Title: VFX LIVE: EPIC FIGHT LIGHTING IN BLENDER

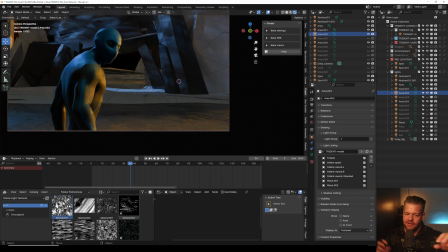[41:03]
So that's why it's good to have your characters in different collections. Make sure you're organizing that way.
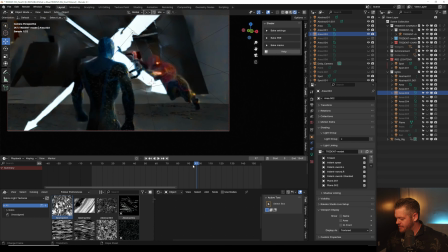[41:08]
I should have organized it before I started. But once you have them organized, then you absolutely can make, oh yeah, those aren't supposed to be on.
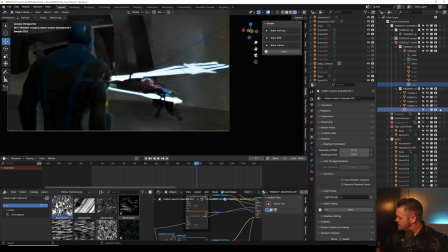[41:18]
Hey-oh. I don't want them on. Turn off. There we go.
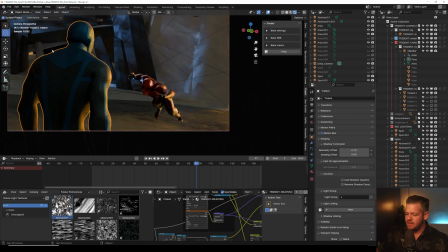[41:28]
Yeah, so if we wanted another light on this blue boy, maybe we could just do another. And again, I got to make sure I'm putting it in. I'm going to color this one yellow. We're going to do another spot.
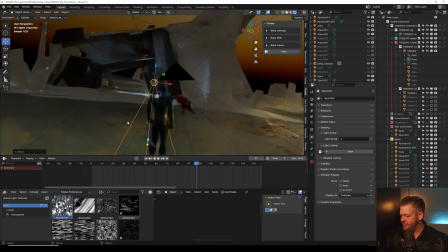[41:47]
I'm going to hit F, get out of that view.
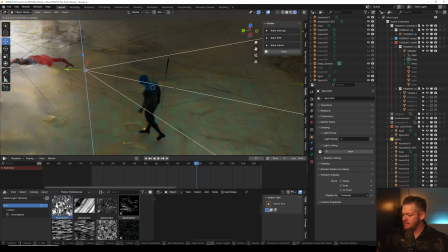[41:51]
And it may be okay if he's not lit because we do want our eye to be on the red guy.
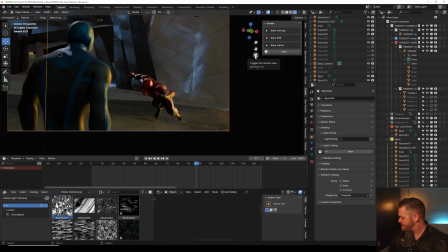[41:56]
So he could be silhouetted. I just want to see if this looks nice. Yeah, I kind of like that. And so then again, let's see if we did it right. We're going to link it to the blue boy.
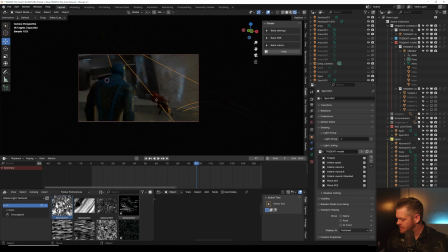[42:07]
And to test our theory, we're going to point it at red boy. And it shouldn't light him up. It should only be lighting. Good. That worked. Nice. And that gave him a little bit of separation between the background and foreground. Come in here.
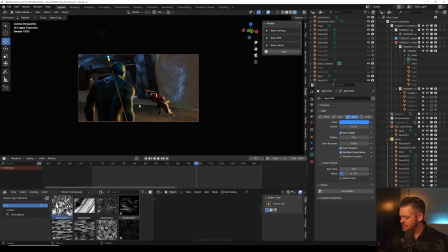[42:25]
Make it a little more blue. Zoom in. And I turn off some of this stuff. Sometimes it gets distracting. So there we go. We did create this separation. Oh, I can't do annotations without that.
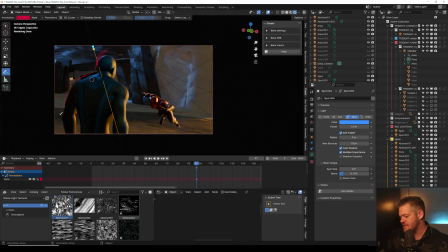[42:39]
I need to turn the default as red. So yeah, he's blended in. You know, he's getting a little bit of separation there.
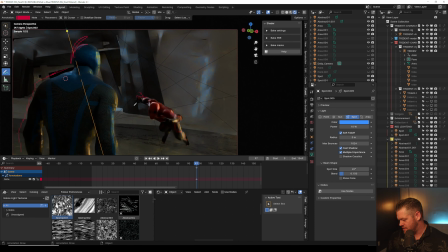[42:45]
His arm is also getting separation. I do think his hand is kind of hiding a little bit. You don't know what his hand's doing. So we could come in there as well and add another light to separate that even more,
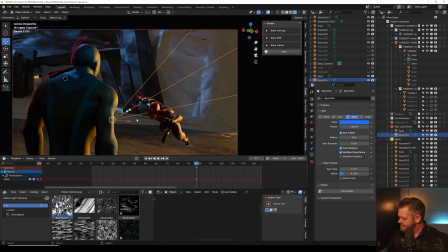[43:04]
and we could use that same spotlight that we used, or I could try to direct this a little bit more. Let's see what we can get away with. I'm going to crank this up to 500.
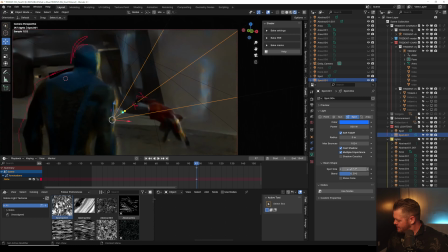[43:22]
And maybe we need to do our blend. Let's change the spot size a little bit. That's super harsh, and I'll probably end up changing that. But I wanted to first see what we can do.
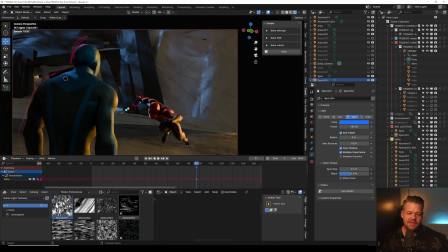[43:41]
Yeah, it's really, I'm trying to, the goal is exaggerate these poses as much as we can.
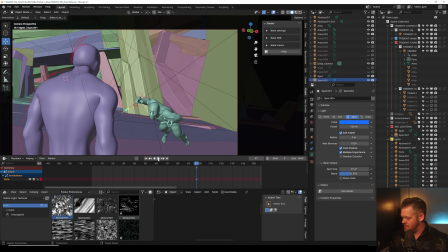[43:47]
So let's scrub forward. And if you guys didn't see the animation, I'll play it again so some of you guys can see how cool it is.
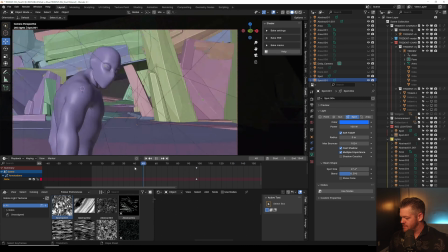[43:52]
And we'll see where these moments are.
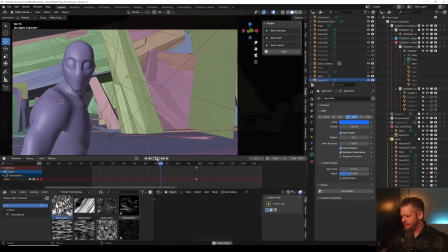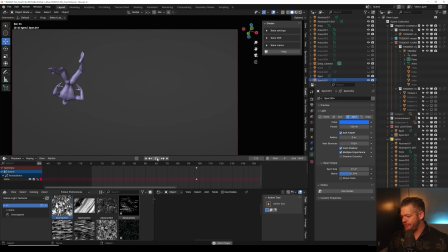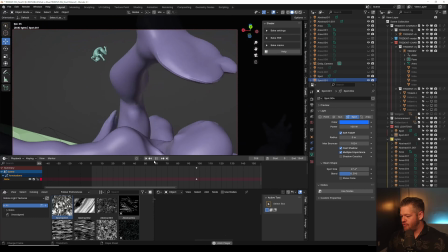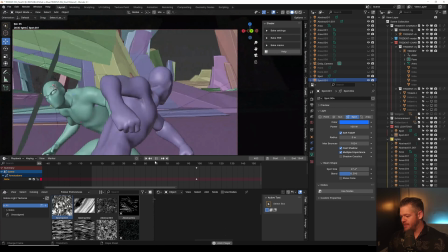[44:13]
You gotta make the sound.
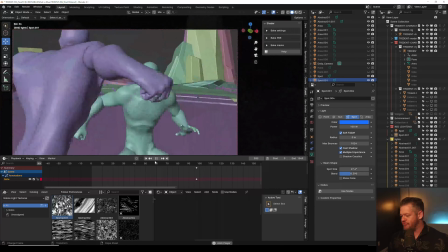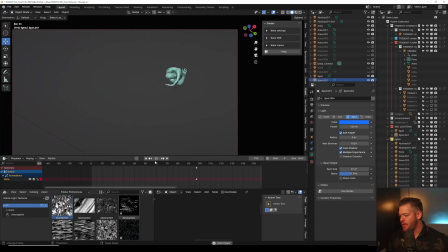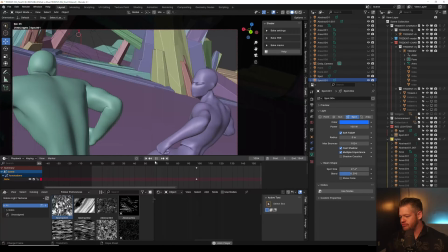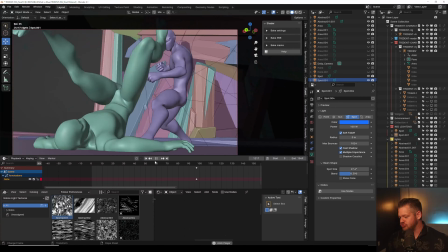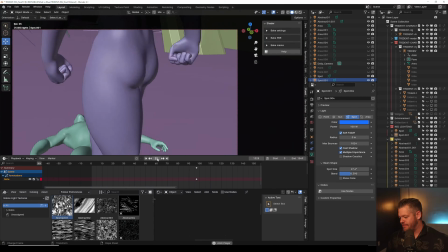[44:50]
Sweet.
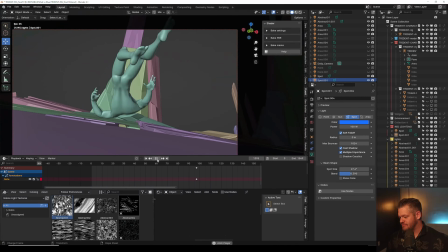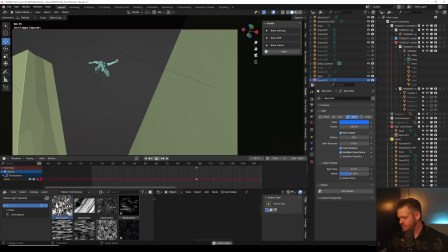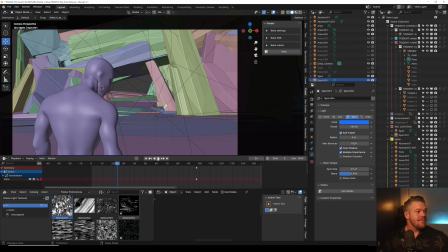[45:01]
so cool. Such a cool scene. So, yeah, long ways to go.
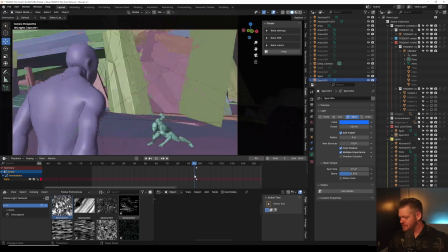[45:08]
A super long way.
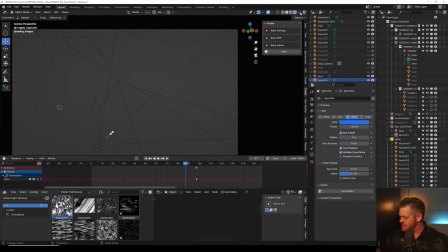[45:10]
But let's see what this looks like when he's dashing in.
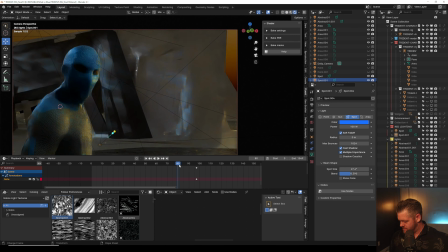Like, this is where I'm like, I could animate
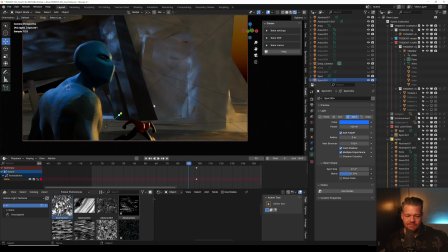[45:29]
the lights a little bit, but or I can track a light to him. Yeah, the scene is so rad. I could have a light following him. I'm curious how that would work, though.
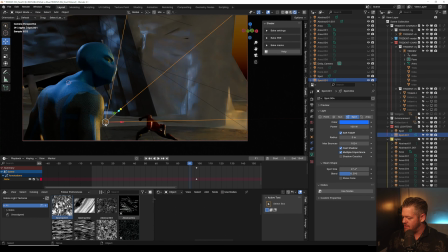[45:50]
Like, that is such... Yeah, that pose right there needs to be exaggerated big time. Like, you need to see him in all of his glory. I'm going to hit F because I feel like that's not...
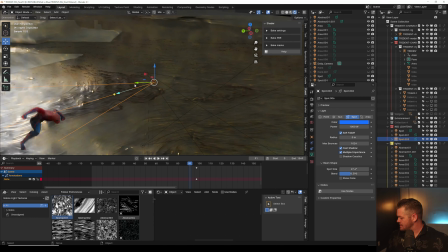[46:08]
Oh, that's because that's at the front of him. Yeah, that's not good. Why is one in the front of him?
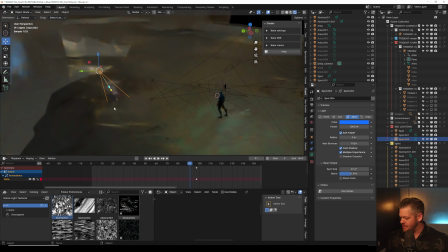[46:18]
Did I not grab the right light?
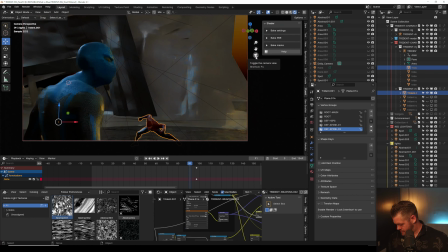We could hit him with the light, but we also could, like I was doing the technique before, make him...
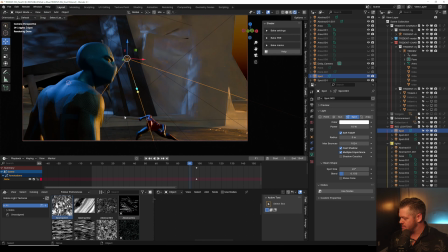[46:38]
Let's see. Where'd that light just go that I just was playing with? That's weird. Let's see.
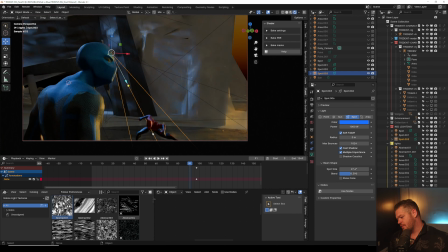[46:52]
Oh, yeah, there it is. So we could add that light on him, but I'm kind of like, if we don't, we could add a point light back there in this background to silhouette him.
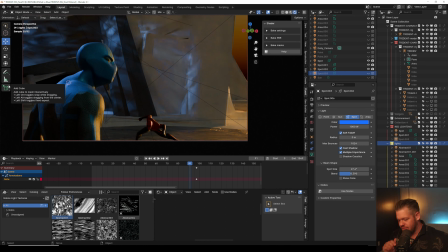[47:06]
So maybe it's more dramatic, like he's like, I don't know, like he's more of a mystery, and then he comes into the shot. You know, it depends on what we want to do. And we have these abstract lights that I was playing with.
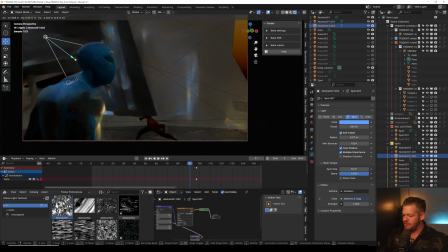[47:21]
So we could duplicate another one of these suckers.
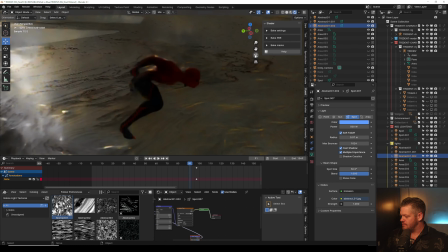[47:27]
Looks like I have to move it around a little bit.
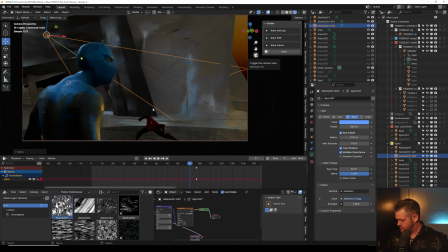The ground is going to have to take on that ground. Hey, come on now. That one doesn't have a material.
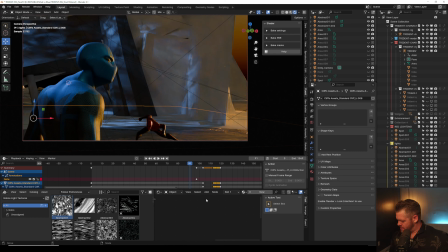[47:52]
Which one does this have?
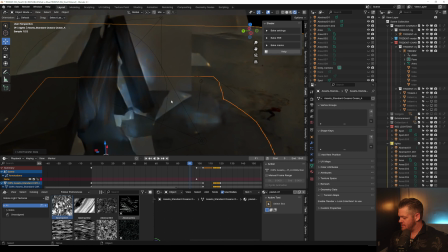[47:57]
So I'm going to click on this, click on that, see if I can get that same material on there. Click on this, click on that, same material. Click on this, click on that. I know I could be selecting all these, but I'm just not doing it that way.
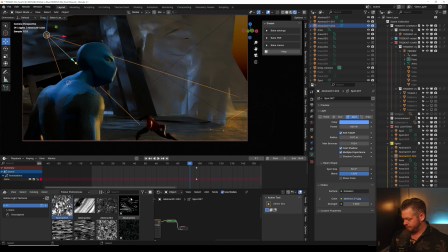[48:10]
So yeah, his pose is a little hidden right there. So what I could do is just crank this sucker up, and I could really isolate it so it's more concentrated right
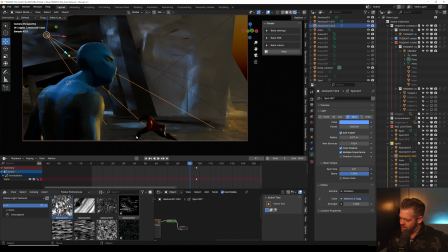[48:28]
back here. His arm is faded still, so it's like I'm like, how many lights would I need to get that pose silhouetted? I like that light hitting there.
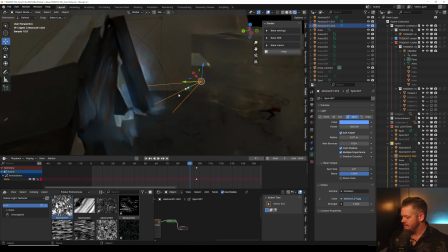[48:43]
I'm gonna keep that one there, but then I'm gonna duplicate and do another one.
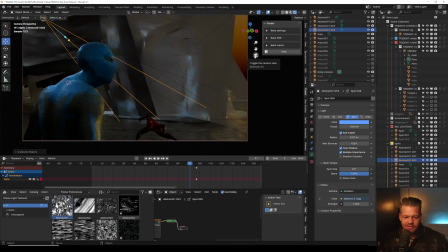[48:48]
So yeah, it's playing between like the environment and the character lighting to hit those right moments. Let's see. B. Like maybe there's just these cool shafts of light that are just everywhere.
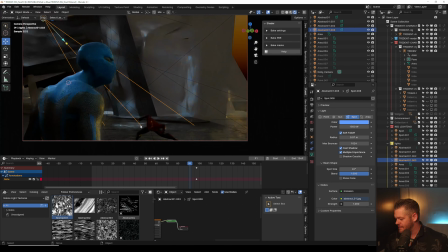[49:07]
I'm okay with that. Like where they're just a bunch of these spotlights. And if I add volumetrics in here, that's a whole nother way of separating everything.